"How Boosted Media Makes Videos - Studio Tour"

Obviously the more light that gets in through to the sensor the better things look and what we've found basically with this camera we get slightly less grain, we get a little bit more definition in the color, skin tones look a little bit better as well.
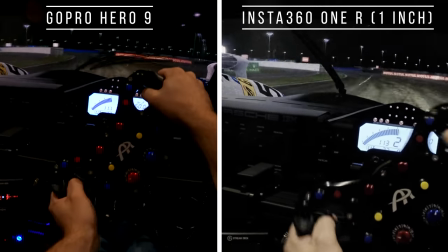One of the things you might have noticed when we were using the GoPro in our live stream videos is that sometimes my arms look a little bit yellow or they lack a little bit of definition,
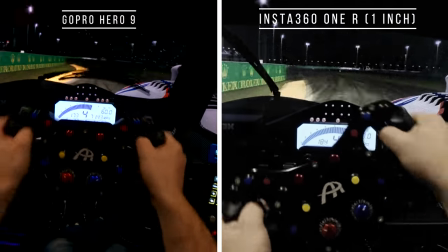they look a little bit flat. This camera definitely improves that quite significantly and if you watch any of our more recent videos like the ones we've been doing in AMS 2 recently they're
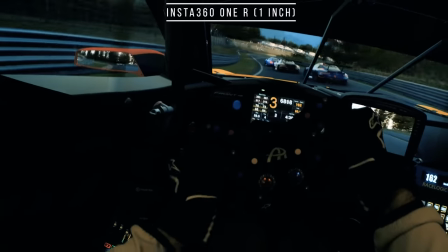all done with this and then I put this helmet on my head it looks pretty ridiculous strap it on as well because safety first and what this allows me to do is have the camera in a nice low position because when you have the camera up high because we're running
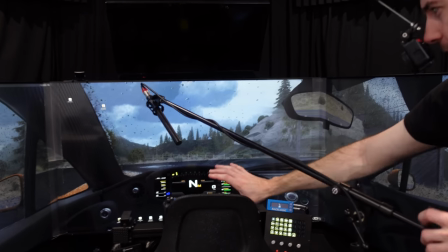on a screen setup like this and if Tom comes over here and actually moves the camera up and down you'll see what I mean if you're not in exactly
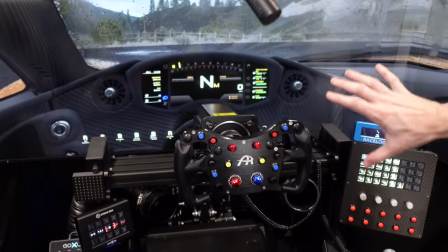the right position because we're looking at a two-dimensional screen here things get out of proportion and look very funny it's not
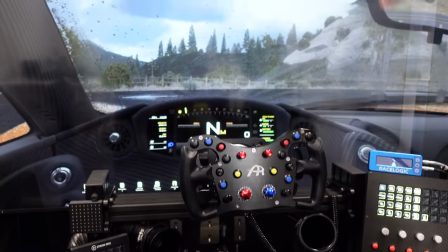like when you move up in a real car you can kind of look up over the dash because we're not running any sort of tracking or anything like that for the
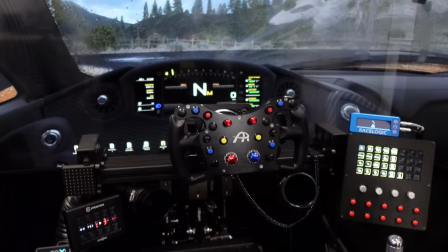camera position other than the side to side movement that we've got for the track ir so we need to make sure our camera position
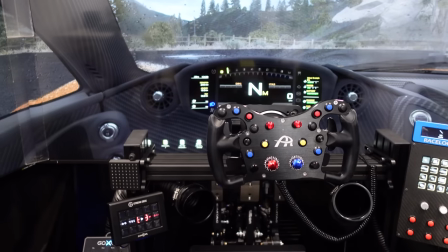is in exactly the right spot so it looks good on camera but obviously we need to be able to drive it as well so what i do is i
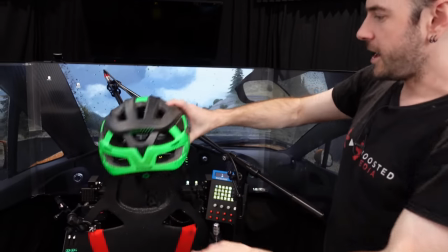sit in the rig nice and low with the helmet on and that is able to give us that nice perspective and I'm still able to see what I'm doing and you can see even though I've got that metal bar that's kind of passing in front of my eyes it's low enough down that I'm focusing past it and it's kind of like a halo in an F1 car you don't really notice it after a while if I kind of pay attention to it or close one eye I can see it pretty clearly but when I'm looking at what I'm doing it's kind of just like a blurry bar in the middle kind of like if you just hold your finger up in between your eyes and do the old trick they used to do to cross your eyes it kind of just looks like that so not too impeding and it's not too heavy either it's nice and light so yeah it works really well The main challenge that we had was just trying to find a helmet that didn't have a big bulb on the back of it that kind of bumped up against the headrest because that kind of makes you crank your head forward. We also needed to have something that had a brace on the back here too that was going to allow us to tighten everything up and kind of fix it in position so it wouldn't slop around on our head. One of the most challenging things we found and we did actually experiment with a few different things.
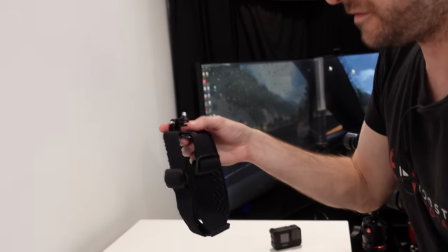We had a GoPro head mounted strap as well and what we found with this is when you put it on your head even though you might have it in the perfect position at the start of the video what would happen is it would ultimately end up a little bit sideways or maybe drooping a little bit or just moving around so it'd look great at the start of the video but after a 20 minute race the camera angle would be all the way out and again if you come over here and have a look you can imagine if the camera does move out of alignment and you start seeing the black area above the screen then you know obviously the the immersion's ruined and you know that kind of just ruins the whole effect. So trying to again sort of just maximize workflow and make sure we're doing things in the most efficient way and that's kind of what we came up with. So it looks a little bit silly but it definitely gets the job done and yeah we've been really impressed with that Insta360 ONE R. So far it definitely works better in the low light conditions than the GoPro does.
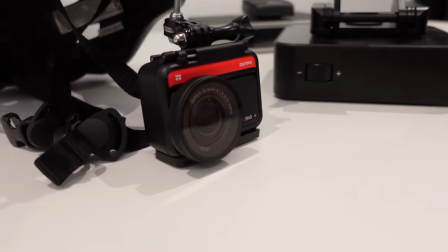Unfortunately it doesn't have an HDMI output though and it also won't allow you to stream via RMTP using the one inch sensor which is a bit of a disadvantage so we do still need to use the GoPro for when we're doing our live streaming or anything like that if we're trying to record races with overlays but for anything else we're using the Insta360 ONE R at the moment. So I think that pretty much covers everything in terms of camera so let's move on into lighting now. So you guys would have seen recently we did a video on our ambient lighting system if you have a look up on the roof there you can actually see that running right now. So three different light bars and those are all controlled by what's going on on the screen of the PC. So I'll just quickly bring up an edge window here and just show you what I mean.
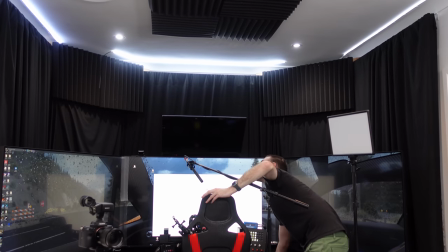So just a nice white page here you'll be able to see how it impacts the ambient light.
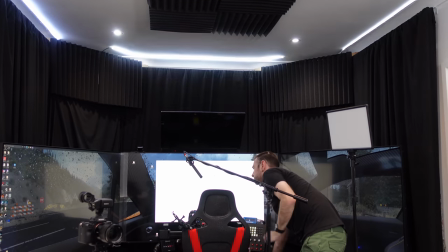So as I move it down and again we can adjust relative to what position we want on the screens here but as I move it around you can see the ambient lighting above changes. So that allows us to replicate things like shadows on the track and do all kinds of cool things. So when we're recording generally what we do is we drop all of the other lights down.